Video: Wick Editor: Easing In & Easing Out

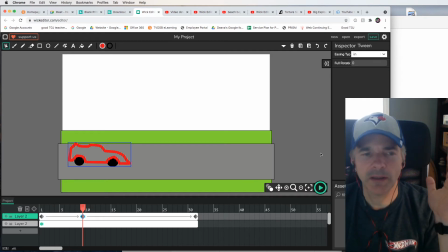So I'm going to go easing in. And now play it. There.
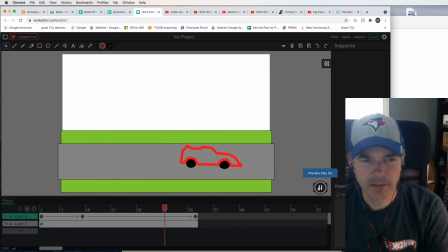Doesn't that look way better? It actually looks real.
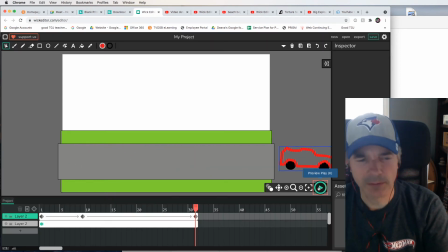Okay? Not real, but you know what I mean. Let's do another example. I'm just going to hide this layer. I'm going to take that layer and I'm just going to hide it so you can't see it. It's there, but it's just hidden, like in Photoshop. And then I'm going to add a new layer, put that on top.
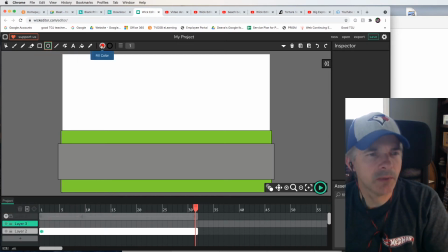I'm just going to draw a ball. I'm going to draw a ball. I'm going to make it like orange because it's a basketball.
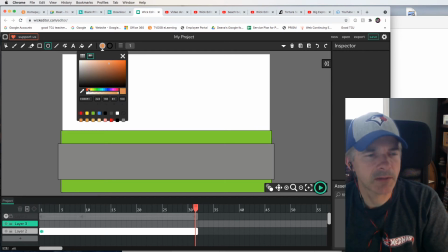That's like a sorry looking basketball. I apologize to all the basketball players out there.
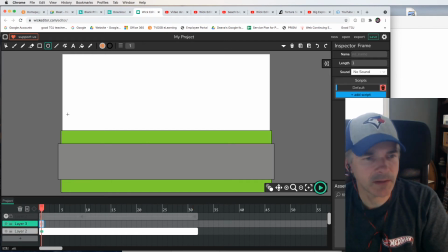And yeah, we need to have that, and I'm just going to draw my ball. And I could make it look more like a basketball. I'm sorry. Let's take that guy, move it down a little bit more. Okay. And going to add some keyframes to it.
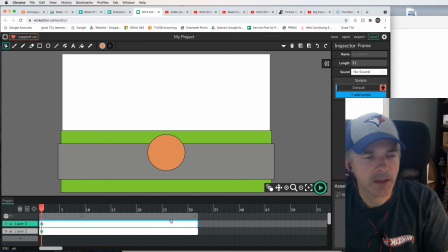And so this ball, so it will, we're going to keyframe it. I know that it's going to, I want it to actually go up and land in the same spot.
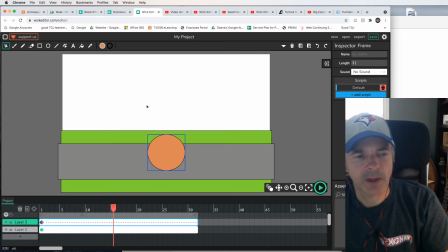So I could either go here, move that up, and then go to the end and then have it go down. But I want it to be in the exact same spot, so I'm going to cheat. I'm actually going to make a new keyframe here. And oh no, it's in the same spot. It's here, and then it's in the exact same spot.
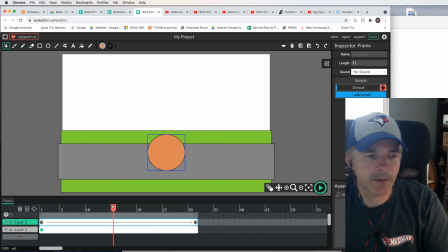That's madness. But now, if I go up to the middle and move it up, oh, look at that. Now it's in this spot. It's up in the sky, and then it lands in the exact same spot. Like, am I a genius? Sometimes
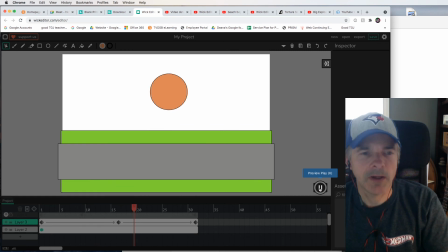sometimes I'm just a genius. Okay, so now this is a ball bouncing, but boy, does it ever look terrible because it looks very robotic. It does not look, there's no gravity, there's no physics, okay?
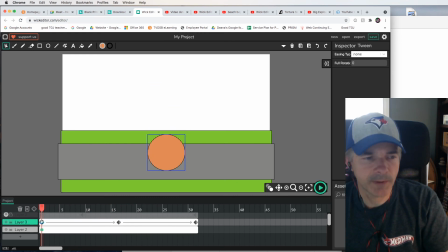So let's go to the first keyframe, and I kind of forget, again, like I always mix it up. Is that, do I do easing out? Do I do easing in? I think it's easing out. So I'm going to do easing out. And then the other one's going to be opposite. It's going to be easing in.
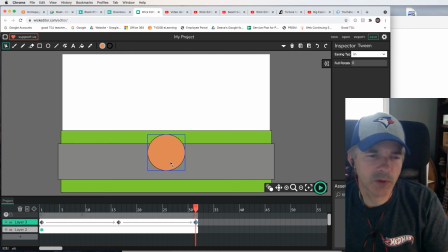Okay, so what I'm hoping is going to do is that it's going to be really quick at the bottom and shoot up, and it's going to slow down. And then it's going to be slow and then go quicker. And then just like a real bouncing ball.
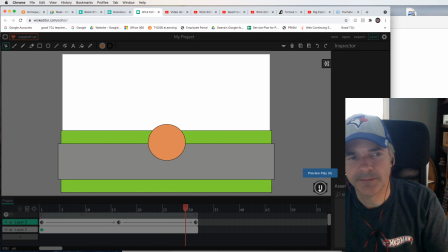Not bad. A little bit better. It's okay. It's not the greatest, but what do you do?
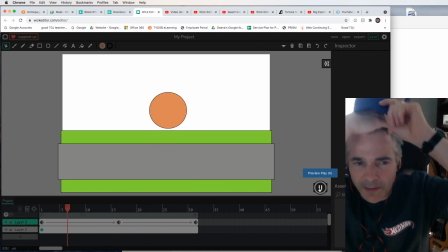Okay, so that is how you make things look a little bit more lifelike.
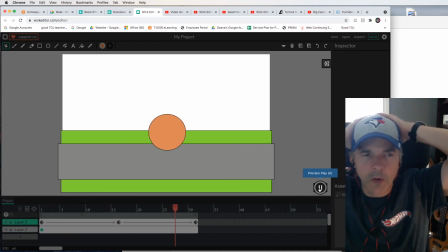Okay, so hope you guys are having a good day. Take care.